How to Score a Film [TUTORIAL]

Hi, I'm Johnny, I'm Andrew from soundtrack.academy, and in this video I'm going to take you through a short film I worked on a few years ago. I'm going to take you through timings and how to get set up in that kind of way, how to have a little mini spotting session, how to choose your themes and where to place them, and also take you a little bit through my actual workflow that I use when working on these kinds of projects. Before we get to that though, if film music composition is something that you're really interested in, head over to soundtrack.academy/ebook and download your free copy of my ebook, The Media Scoring Guide, where I talk about the essential skills you'll need, the equipment you'll need, and also the standard process of working on a film as well. Okay, let's get stuck in.
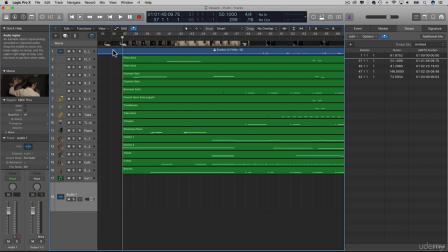0:41 So your first step when you sit down and come to work on a film, it can be really tempting to just put the film on, sit with your keyboard and then go, go, go. That's not the approach you want to take. Just like a painting, you wouldn't just open a blank canvas and just suddenly start with your paintbrush straight on the canvas.
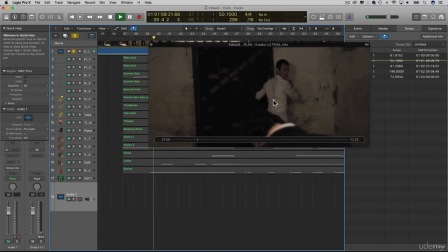0:58 You actually think about what you're going to do first. One of the hardest things is deciding where to actually start and end your musical cues.
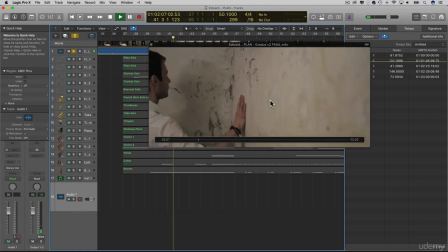1:07 I try to watch a film and really think about what I can add to it with music, rather than just trying to plonk music wherever. I think which scenes need music, which scenes really don't need music.
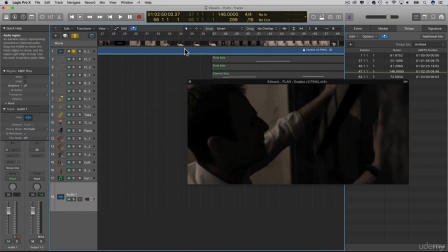1:20 But yeah, the start and end points are really, really tricky. So really, you wouldn't start with a small scene straight away and start working straight away. You would look at the film as a whole, watch it 2 or 3 times, work out an overall plan. Because in my early days of writing for short films, I would realize that I might plonk all my music in one section,
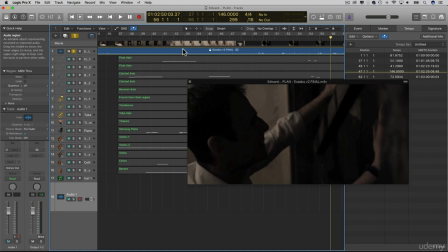1:40 so there'd be no music for half of the film, and then suddenly the whole second half has loads of music in it. So actually making sure you've got a balance of where the tracks are throughout the whole film as well is really, really important.
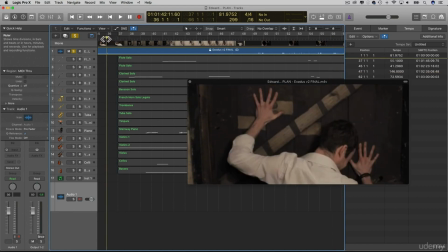1:51 But start and end points are particularly difficult. Try to find some reason to start. So on this clip, you can see where my cue starts down here. And if I just play, we hear a cough.
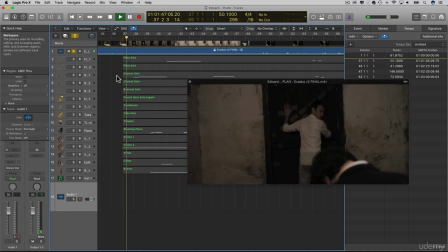2:06 And this is Edward's cough. And that's the realization. So I thought that was a really nice moment to start the music when he realizes there's someone else in the room with him.
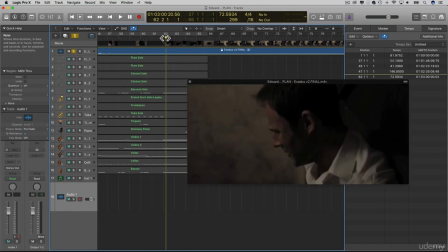2:14 Decide where I was going to end this cue. There was a natural point where he gives up trying to break through the wall.
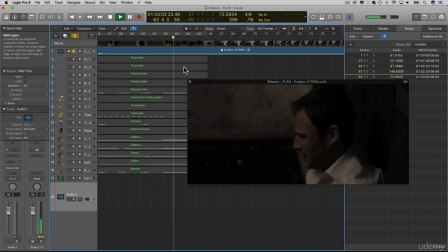2:20 This section here. Sits down. This would be a nice point to sort of hold the chord, maybe a bit of a fade out.
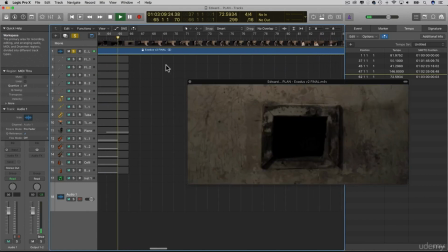2:28 And then also there's a crackling that comes out from the wall. You can hear that there.
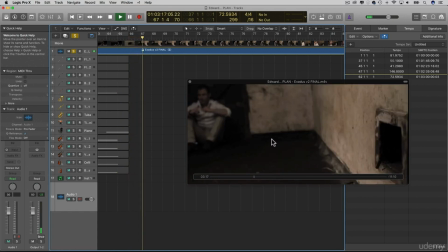2:34 Essentially there's a walkie-talkie hidden in there, which he then discovers. So a nice point to have a break from the music. So start and end points, really, really important. Once you've got that, the next step is to look into actual hit points within the cue.
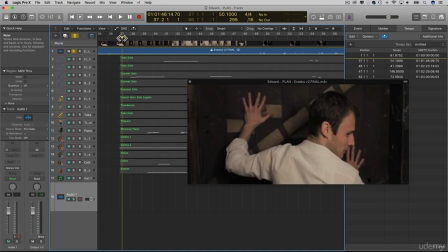2:49 So deciding what points you want to emphasize with the music.
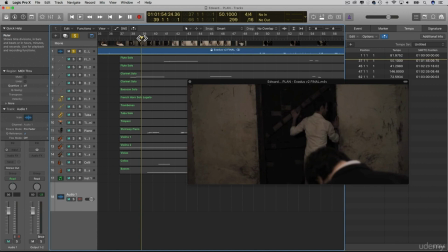2:53 Again, remembering not to try and hit every single one, because then it'll feel a bit like a cartoon, a bit like a Mickey Mousing. But just deciding on a few key things, being subtle with a few as well. So I like the fact that here he looked back.
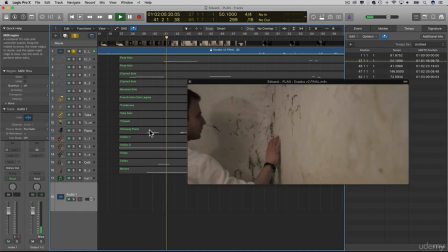3:07 I thought that was a sort of an emotional response from him. So we've got a bit of an emotive cue in the music, which I will start playing shortly.
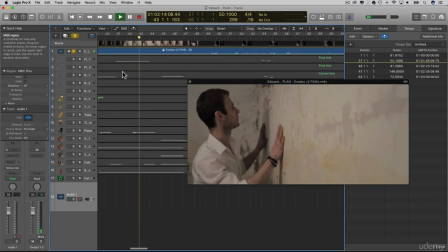3:17 There's the obvious one where the claw marks are spotted. I'll just pull this along.
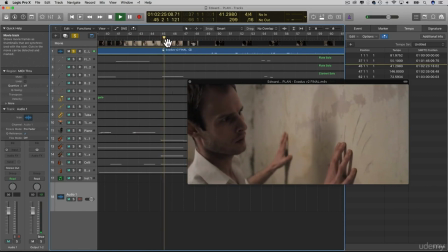3:22 So here, sees these claw marks, really wanted to heighten that.
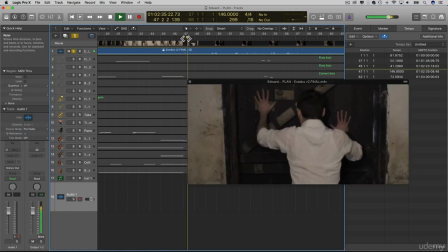3:25 And then the actual movement from kind of slowly looking around the room to full-on panic, wanting to get out, was really, really important.
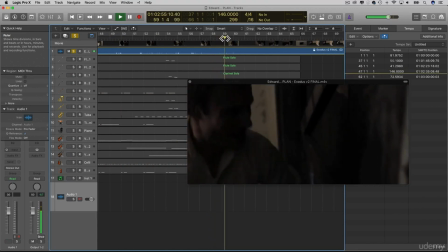3:32 Is anyone?
And the give up at the end. So those are our key hit points in this cue.
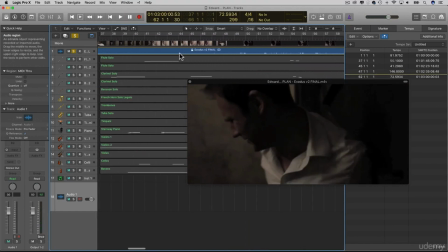3:40 The next thing to decide on is actual themes, what you want to have throughout your piece.
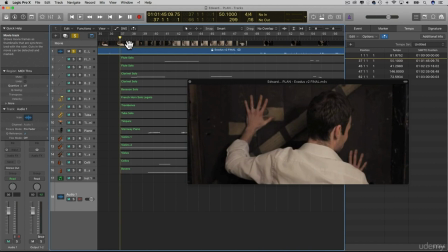3:45 Really should do this before you're looking at individual cues. But thinking, as we spoke about with the 3 key concepts, the leitmotif. Do you want to go with a leitmotif approach to have a certain theme for specific characters or the room or whatever else, or do you want to just ignore that totally?
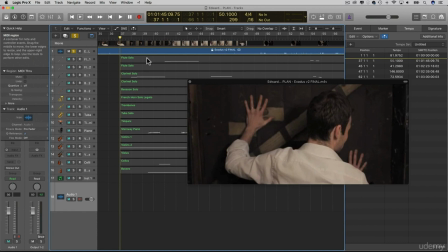4:02 I went with a bit of both. So there's some very subtle leitmotifs. I'll play this one.